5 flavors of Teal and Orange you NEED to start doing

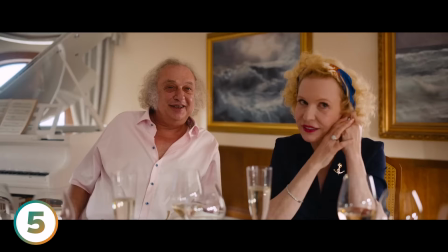495s
You'll notice Teal & Orange in films through the subtle interplay of lighting, wardrobe and set design.
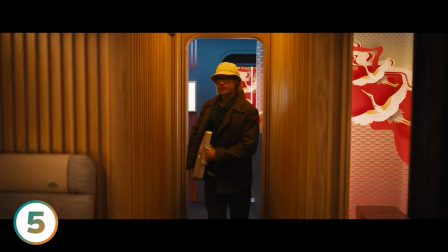501s
But color grading plays a pivotal role in fine-tuning the color palette, transforming it into something more captivating for the audience.
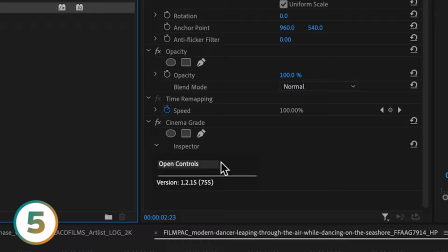508s
To amplify the art direction in your grading, hue curves can be handy, but in this instance I'll be utilizing the game-changing point-and-click color grading offered in Cinema Grade.
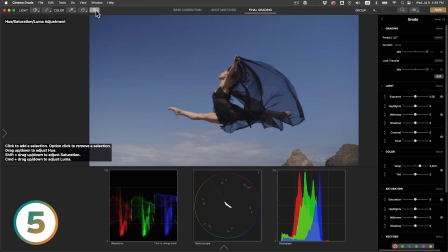518s
In this scene of a dancer leaping through the air, I'll use the vectors tool to manipulate the sky and skin to be more complimentary, accentuating our teal and orange.
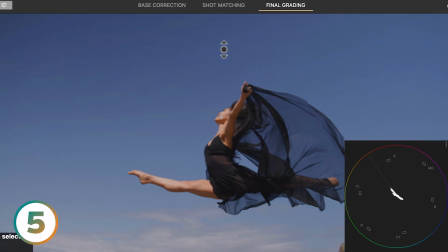527s
First, I'll focus on the skin tones. Clicking on the skin and holding down the shift key, I'll drag upwards to increase the saturation in just the skin. This is giving us a nice orange base color. Next, I'll click on the sky and drag up to swing the trace towards tail so it sits exact opposite to the skin tones.
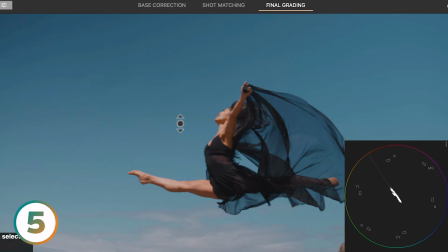546s
To create further separation, I'll hold down the shift key while dragging up on the sky to increase the saturation.
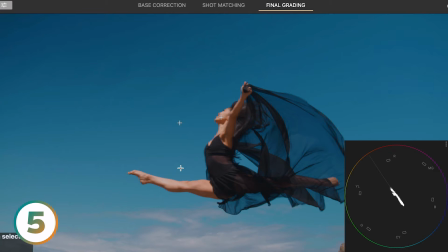552s
And to really make this look dramatic, if I hold down the command key or control key if you're on windows and then drag down, it increases the density in the sky. Wow, that transformation is really stunning.
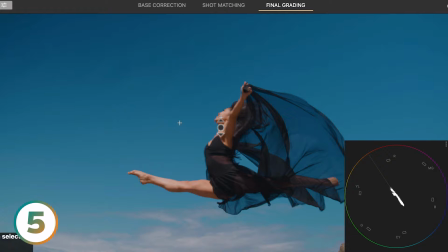565s
For consistency I'll apply a touch of the same density to the skin by clicking and dragging down so they look nice and rich similar to film.
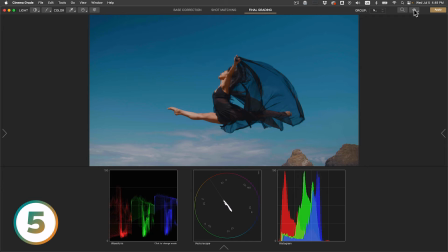574s
Let's compare. Here's the before and after. This is a more subtle way of achieving the teal and orange look without imposing a different color palette. We're enhancing and refining the existing art direction so that it's more powerful and engaging. So what do you think? Which teal and orange will you explore? Now, like I mentioned at the beginning, if you're wanting something that's easier and faster that takes out all the guesswork of coming up with different teal and orange looks,
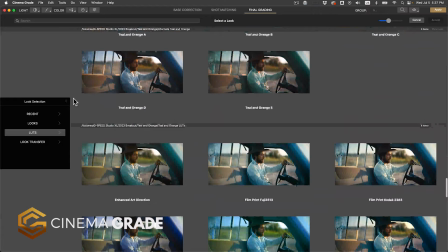602s
it's worth checking out Cinema Grade like you've seen here. With it, you're able to see real-time examples of different teal and orange effects.
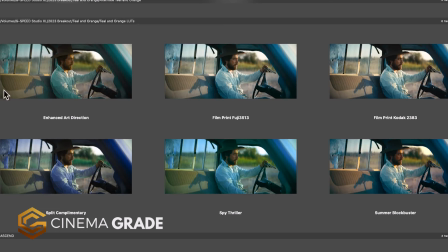610s
To celebrate this occasion, we've created a teal and orange LUT pack that's exclusive to CinemaGrade.
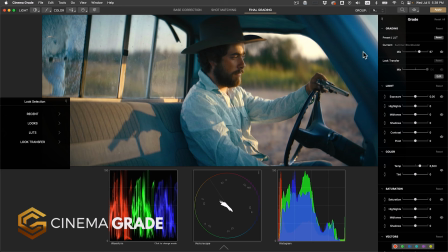616s
Just click on a favorite to apply and dial back the intensity. Then fine-tune the look like you saw in the last example by clicking and grading right inside the viewer. And to thank you for watching this for a limited time only you can get 20% off CinemaGrade with coupon code TEALANDORANGE20 at checkout. Plus we'll have the teal and orange LUTs available for purchase if you send us an email to
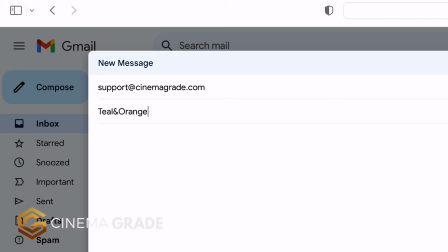637s
support at cinemagrade.com with keyword teal and orange as the subject.
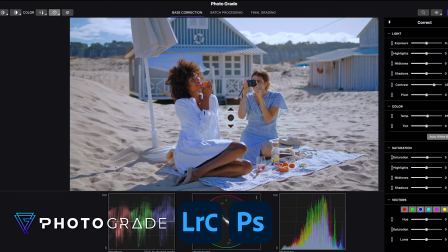643s
CinemaGrade works in Premiere Pro, DaVinci Resolve and Final Cut Pro on the Mac and Windows.
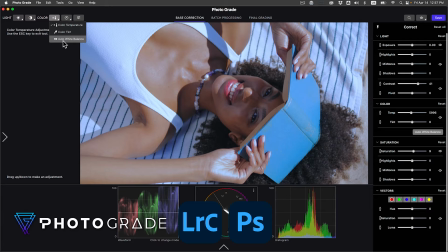649s
And we also have a version for still images called PhotoGrade that works as a standalone and as a plugin inside of Lightroom and Photoshop. For more videos like this, subscribe to the channel and check out all our other grading videos.
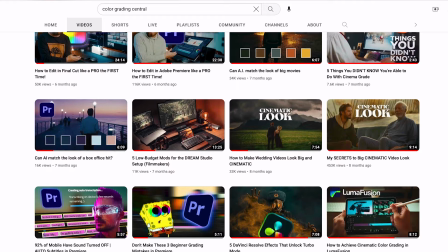661s
There's lots of topics that may be of interest in helping you to create cinematic looking imagery. You're on your way to making better looking video and images. I'll see you in the next video.